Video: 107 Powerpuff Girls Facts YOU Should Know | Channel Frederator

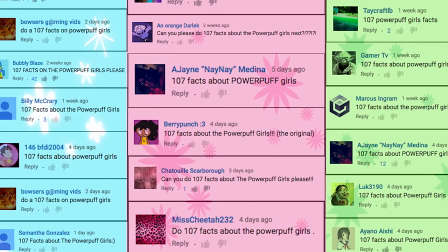(0:00) I want you to do a 100% back bell Powerpuff Girls Save the Day.
Sugar, spice, and everything nice, plus a dash of Chemical X for good measure.
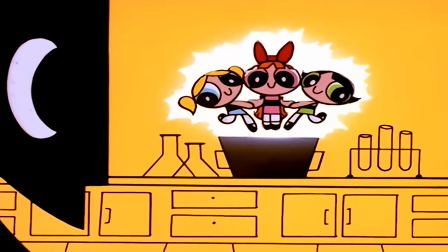(0:08)
These were the ingredients chosen to create three of the most iconic animated superheroes of the 1990s, the Powerpuff Girls.
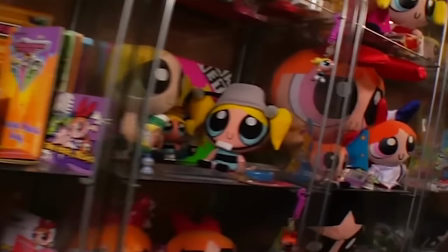(0:14)
With two animated series, multiple TV specials, a movie, and mountains of merchandise to their name, Blossom, Bubbles, and Buttercup are the very definition of girl power.
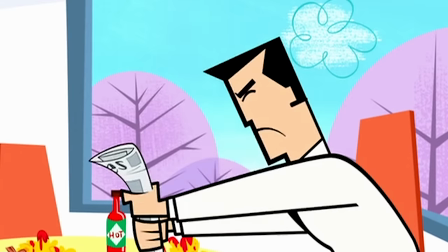(0:22)
Hi everyone, I'm Neil McNeil with Channel Frederator, and today we're counting down the 107 facts you should know about the Powerpuff Girls.
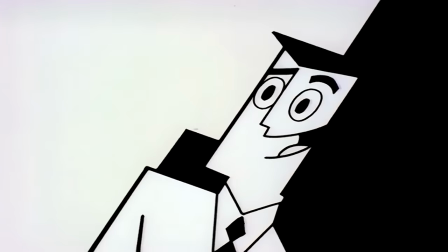(0:28)
Are you a diehard fan or just wondering if it's worth a watch? We've got something for everyone, so let's get started. Fact number one, series creator Craig McCracken first sketched the Powerpuff Girls on a piece of construction paper while attending CalArts in 1991,
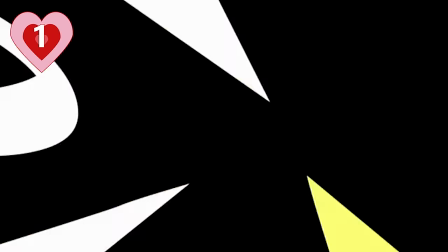(0:43)
but it wasn't for an animated project, at least, not initially. The girls were part of a design for a birthday card that McCracken was creating for his younger brother.
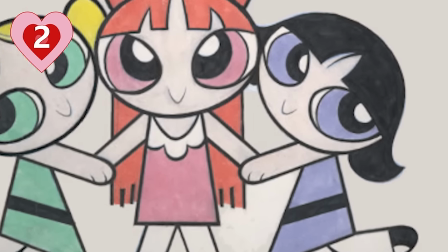(0:50)
Number two, the original drawing was only about an inch tall and featured Bubbles dressed in green and Buttercup dressed in blue, but McCracken swapped the colors the next time he drew them.
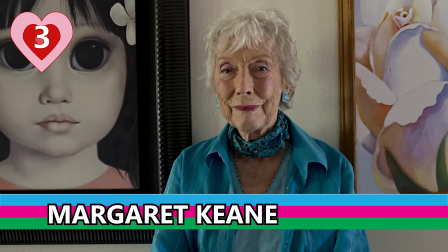(0:58)
Number three, the Powerpuff Girls designs were based off of Margaret Keane's paintings. You know, the ones with the really big sad eyes?
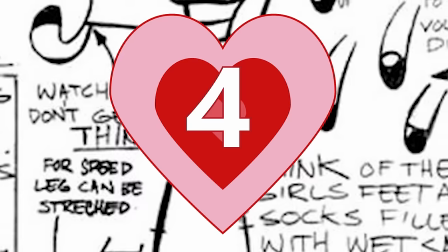(1:04)
McCracken picked Keane's paintings because he found them to be funny. Number four, their feet were designed to resemble socks filled with wet sand.
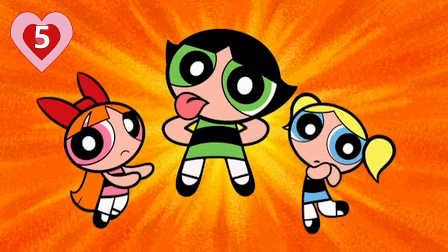(1:10)
I guess that's where all the sugar and spice ended up. Number five, Blossom, Bubbles, and Buttercup have no fingers because their original drawing was so tiny that McCracken couldn't fit fingers in.
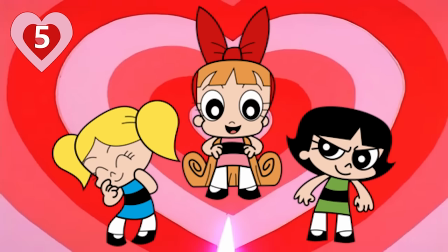(1:19)
At one point, he tried to give the girls fingers, but it didn't really look right. He decided that the fingers and noses would mar the beauty of their design.
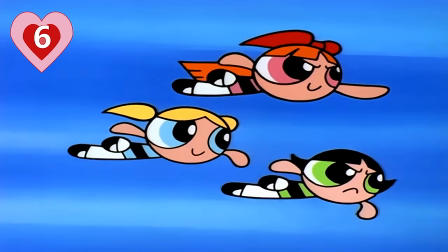(1:25)
Number six, McCracken tried to reflect the girls' personalities in each of their own designs. Blossom has a bow because she's the leader and it functions more like a crown.
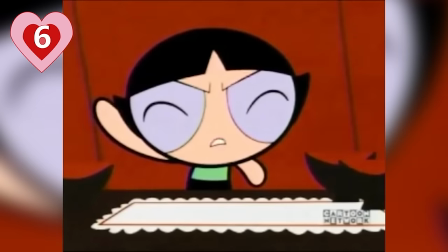(1:32)
Bubbles has soft, girly pigtails because she's the cute one. And Buttercup has angles and edgy bobbed hair to reflect her tough toed.
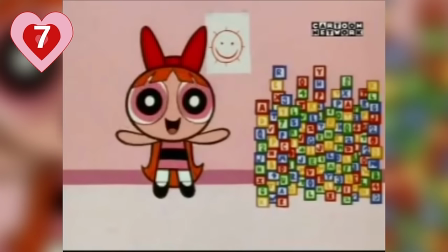(1:39)
Number seven, McCracken sees the girls as three pieces of a whole person, with Blossom representing the mind, Buttercup symbolizing the body, and Bubbles taking on the role of the spirit.
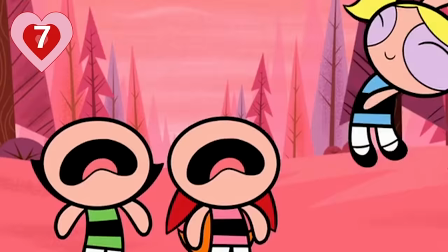(1:47)
Because of this, they're much stronger taking on bad guys together than they are fighting solo.
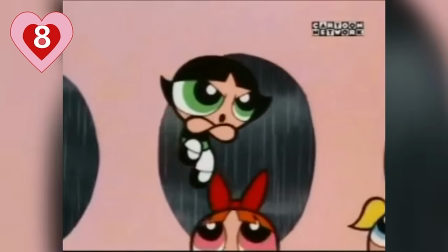(1:51)
Number eight, the Powerpuff Girls' toughest fighter on the team was originally named Bud to fit her tomboyish demeanor, but something about that name rubbed McCracken the wrong way.
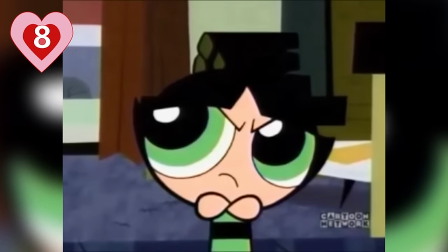(1:58)
It was his friend Miles Thompson that later suggested that whatever name he settled on would end up being synonymous with the word tough, and that's how he ended up with Buttercup.
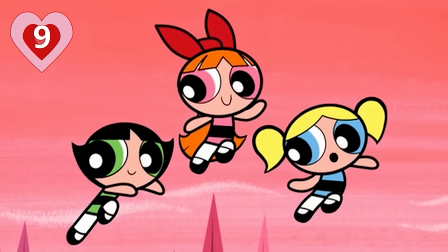(2:06)
Number nine, McCracken wound up becoming so attached to these characters that he scrapped an entire animated project for
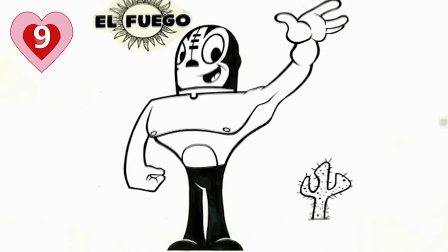(2:11)
CalArts about a super-powered Mexican wrestler named El Fuego in favor of giving these girls the spotlight.
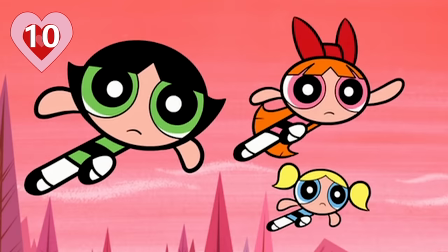(2:16)
Number 10, McCracken switched from a luchador to little girls because he loved the contrast of three innocent-looking little girls kicking the collective butts of big, tough bad guys.
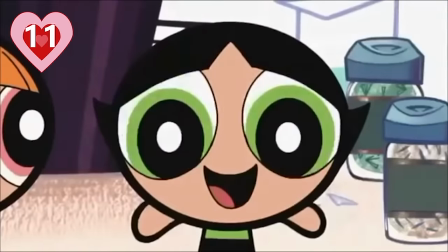(2:24)
Number 11, sugar, spice, and everything nice. These were the ingredients chosen by Professor Utoniom and also the ingredients listed in the What Are Little Boys Made Of nursery rhyme.
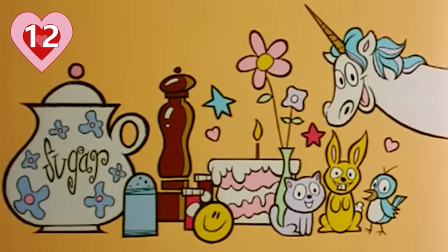(2:32)
Number 12, they might be made of sugar, spice, and everything nice and Chemical X, but the original Powerpuff recipe was slightly different.
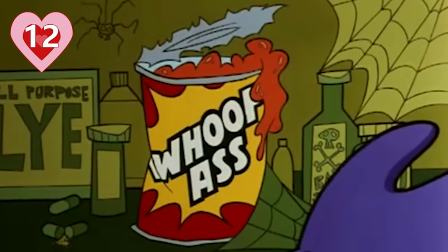(2:38)
Instead of Chemical X, their powers came from a can of whoop-ass.
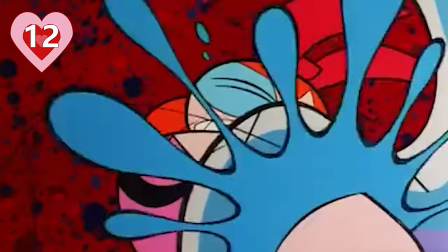(2:41)
And you probably don't need us to tell you why the name had to be changed in order to be aired on the network whose target demographic is children,
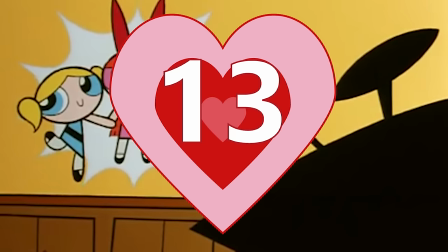(2:48)
but for the time being, they were called the Whoop-Ass Girls. Number 13, McCracken originally planned to have four short films revolving around the Whoop-Ass Girls.
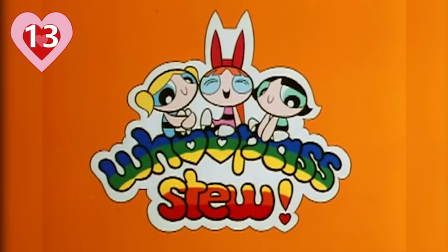(2:55)
The original short was called Whoop-Ass Stew, which McCracken created when he was only 20 years old.
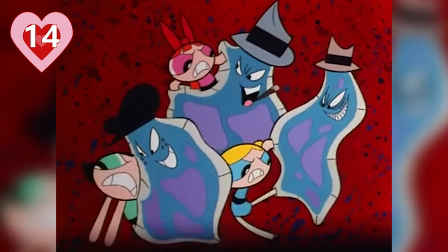(3:00)
Number 14, despite having a ludicrous concept, the Whoop-Ass Girls proved to be a great success for McCracken.
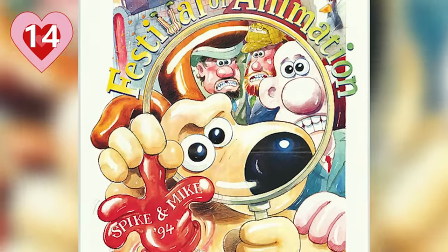(3:05)
The short was selected for the 1994 Festival of Animation, effectively launching his career.
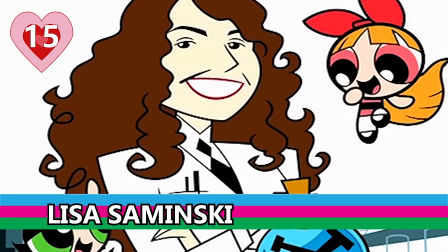(3:09)
Number 15, McCracken's teacher suggested that he show his first film to Lisa Szymanski of Nickelodeon Studios Development.
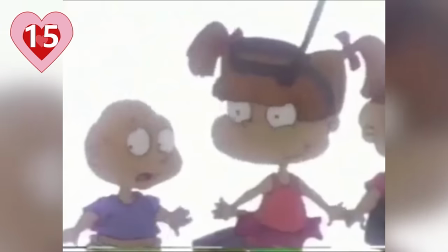(3:15)
Szymanski said that she saw real talent, but the project at the time wasn't exactly in the direction Nickelodeon was going.
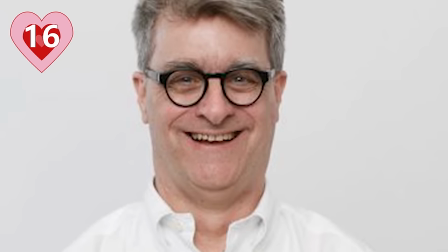(3:20)
Number 16, McCracken then pitched the short to Margot Sandua of Hanna-Barbera, who then showed it to none other than the man himself, Fred Seibert, who was president of Hanna-Barbera at the time.
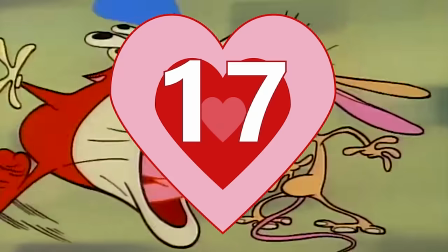(3:29)
Seibert immediately wanted to put the project into motion for a series. Number 17, McCracken was offered a job to work on Ren and Stimpy while he was in school.
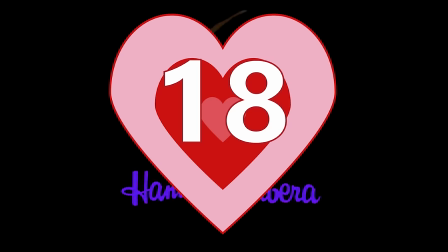(3:36)
Luckily for us, he turned that job down and that year created the Powerpuff Girls. Number 18, at the time, Hanna-Barbera started reconfiguring and Seibert launched What a Cartoon,
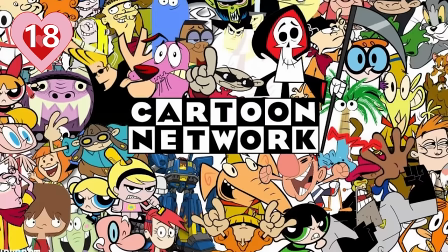(3:44)
a program that served as a launchpad for 82 animated shorts with the potential for fully-fledged Hanna-Barbera series.
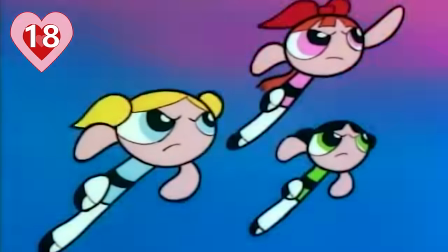(3:50)
While the Powerpuff Girls may have gotten their start there, some of your other animated favorites did as well,
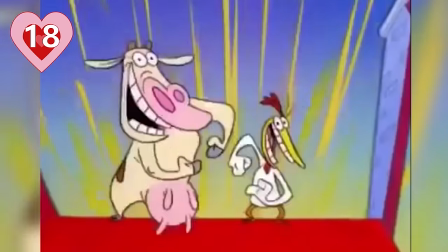(3:55)
including Dexter's Laboratory, Johnny Bravo, Cow and Chicken, Courage the Cowardly Dog, Whatever Happened to Robot Jones,
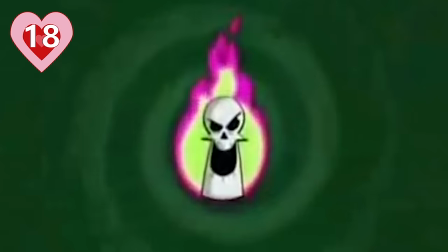(4:00)
Sheep in the Big City, Codename Kids Next Door, The Grim Adventures of Billy and Mandy, and even Family Guy.
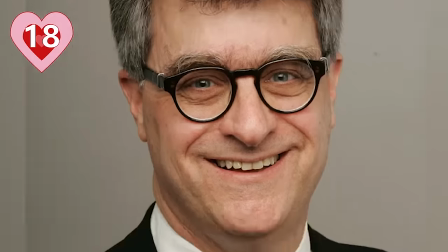(4:05)
Thanks again, Fred.